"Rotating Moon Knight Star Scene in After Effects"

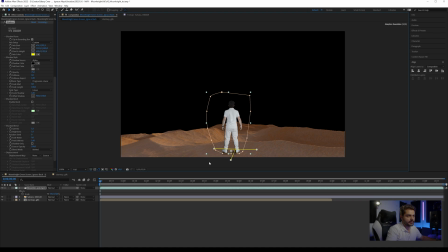(4:06)
other techniques if you'd like to but this way you can create some fake um shadow on the floor so that's looking pretty cool
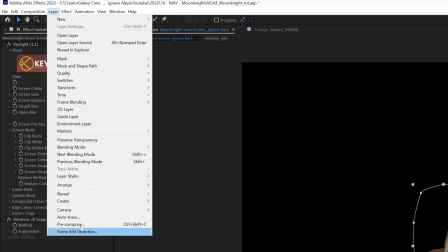(4:13)
by the way if we don't like this we're going to cut this and then go to layer recompose move all the attributes key
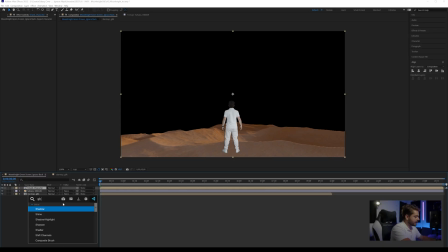(4:23)
character and right here we're going to apply that same shadow effect again and now it should
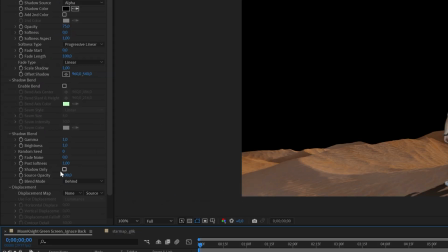(4:28)
work wonders and then we can also play with the opacity and stuff like that right
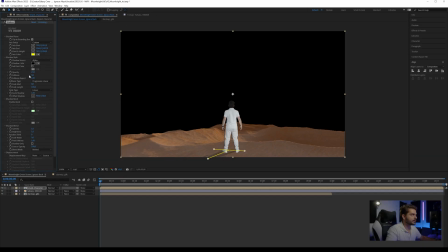(4:34)
here make it pretty soft and also add a little bit of softness do the shadow there we go obviously we're going to do um some color grading anyway so we see the star field right behind it and now
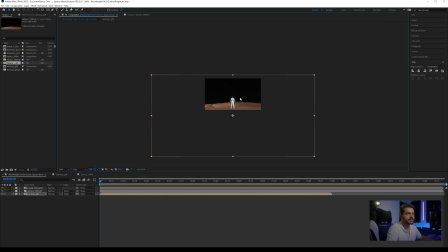(4:47)
we click on the star field we can check right here maybe make it a little bit smaller just so we have a little bit more detail in the stars but basically this is going to be it and so we want to start at the moment when i bring up the hands like right here
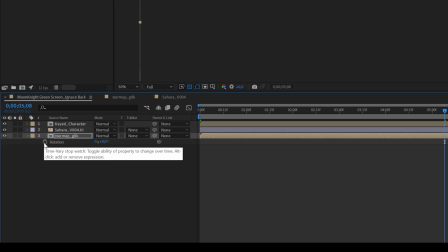(5:02)
and then press r on the keyboard for this for the star field click on the stopwatch
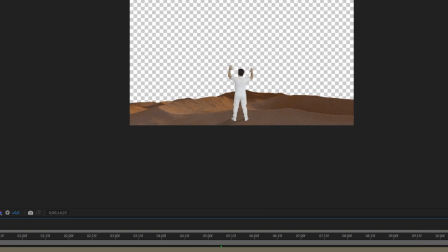(5:08)
and go all the way till the end and actually the star field is not long enough so i'm going to jump back into that composition right click composition
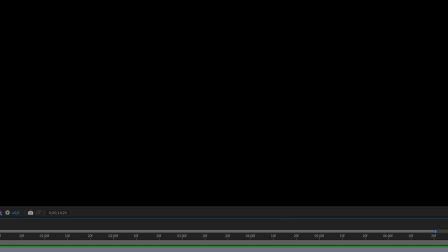(5:17)
settings and change it to something like 15 seconds and now make it longer go back to the main comp and extend that composition as well
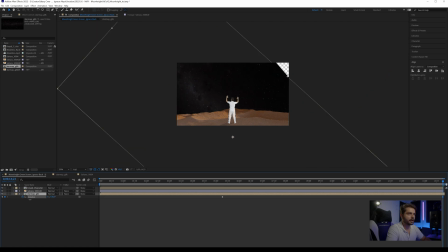(5:26)
so right here at the end I want to rotate it counterclockwise something like let's go negative let's go negative five and also make sure that we do scale it up a little bit more right here just so we cover these corners and
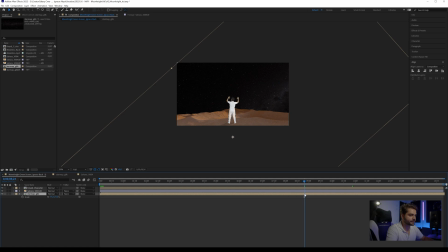(5:50)
so once you're satisfied with this let's take a look you can always press you on the keyboard as well and then right click here and then go to
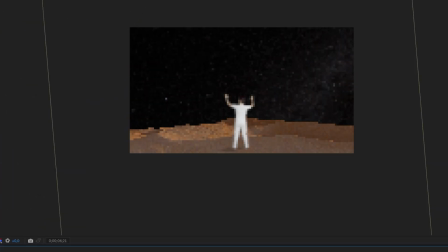(5:58)
keyframe assistance and easy ease out and that way it's going to start slowly and it's starting to rotate the background so now for the cool
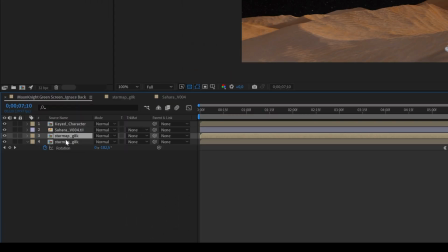(6:07)
part to make this work is to duplicate the background or the star field and then i'm going to solo this for now and all i'm going to
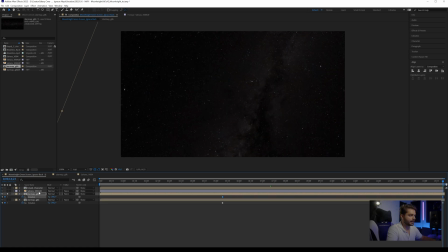(6:14)
do is go all the way till the end uh press u on the keyboard and click on this rotation so both of the keyframes are highlighted make sure you're standing on one of these keyframes and now if you offset this it's going to have different looking results but it's going to have the same speed so
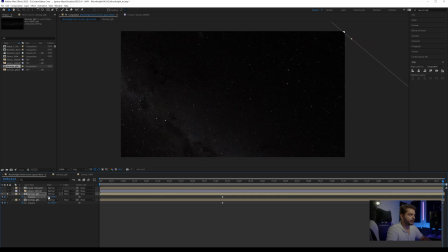(6:31)
maybe we want to also affect the speed a little bit by playing around here with minus four maybe so it's going a little bit slower because these are closer to the camera and they're going to have more perspective and we can also add a curves here to add a little bit more
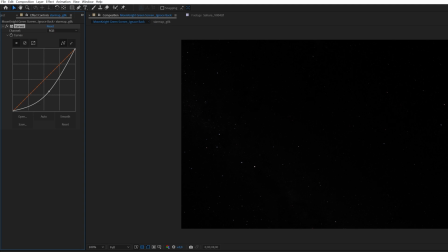(6:47)
contrast we have more just of the fewer particles or fewer sky um well stars and then if you change a blending mode to a
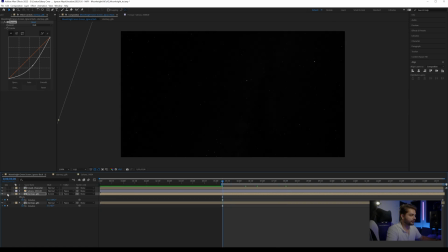(6:56)
screen you're going to start seeing a little bit more especially if you can solo this we're going to start seeing a perspective change
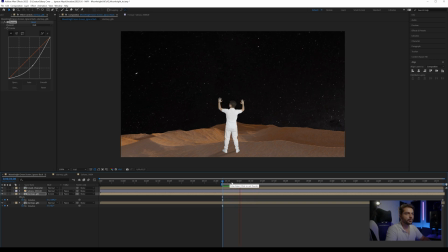(7:03)
in the stars and that's exactly what's happening in the series as well some of them go faster some of them go slower so maybe we want to bring this to even minus three at the end and so you get a lot of perspective change you can duplicate
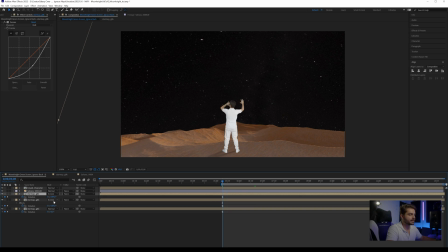(7:16)
this even once more press r on the keyboard and then go to one of these keyframes and then click on the rotation play around with the differences here and maybe this time we want to go for minus seven and
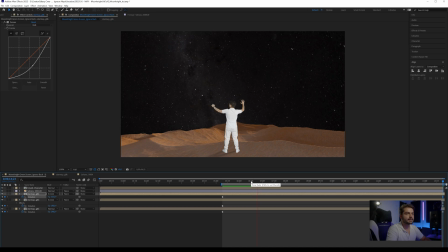(7:34)
like that you're going to start uh creating some yeah very specific uh depth in your start field like right here you can definitely see that some of them go faster than the other ones and so the more you're going to do that the more variation you're going to get
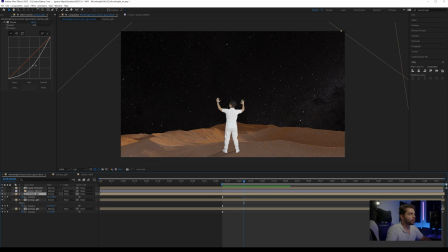(7:50)
the most important is that your top layers are in blending mode of screen with a lot of contrast and the bottom layer stays at normal with the contrast that you want in the final result to be so now we have something like this and if you want you can select these first keyframes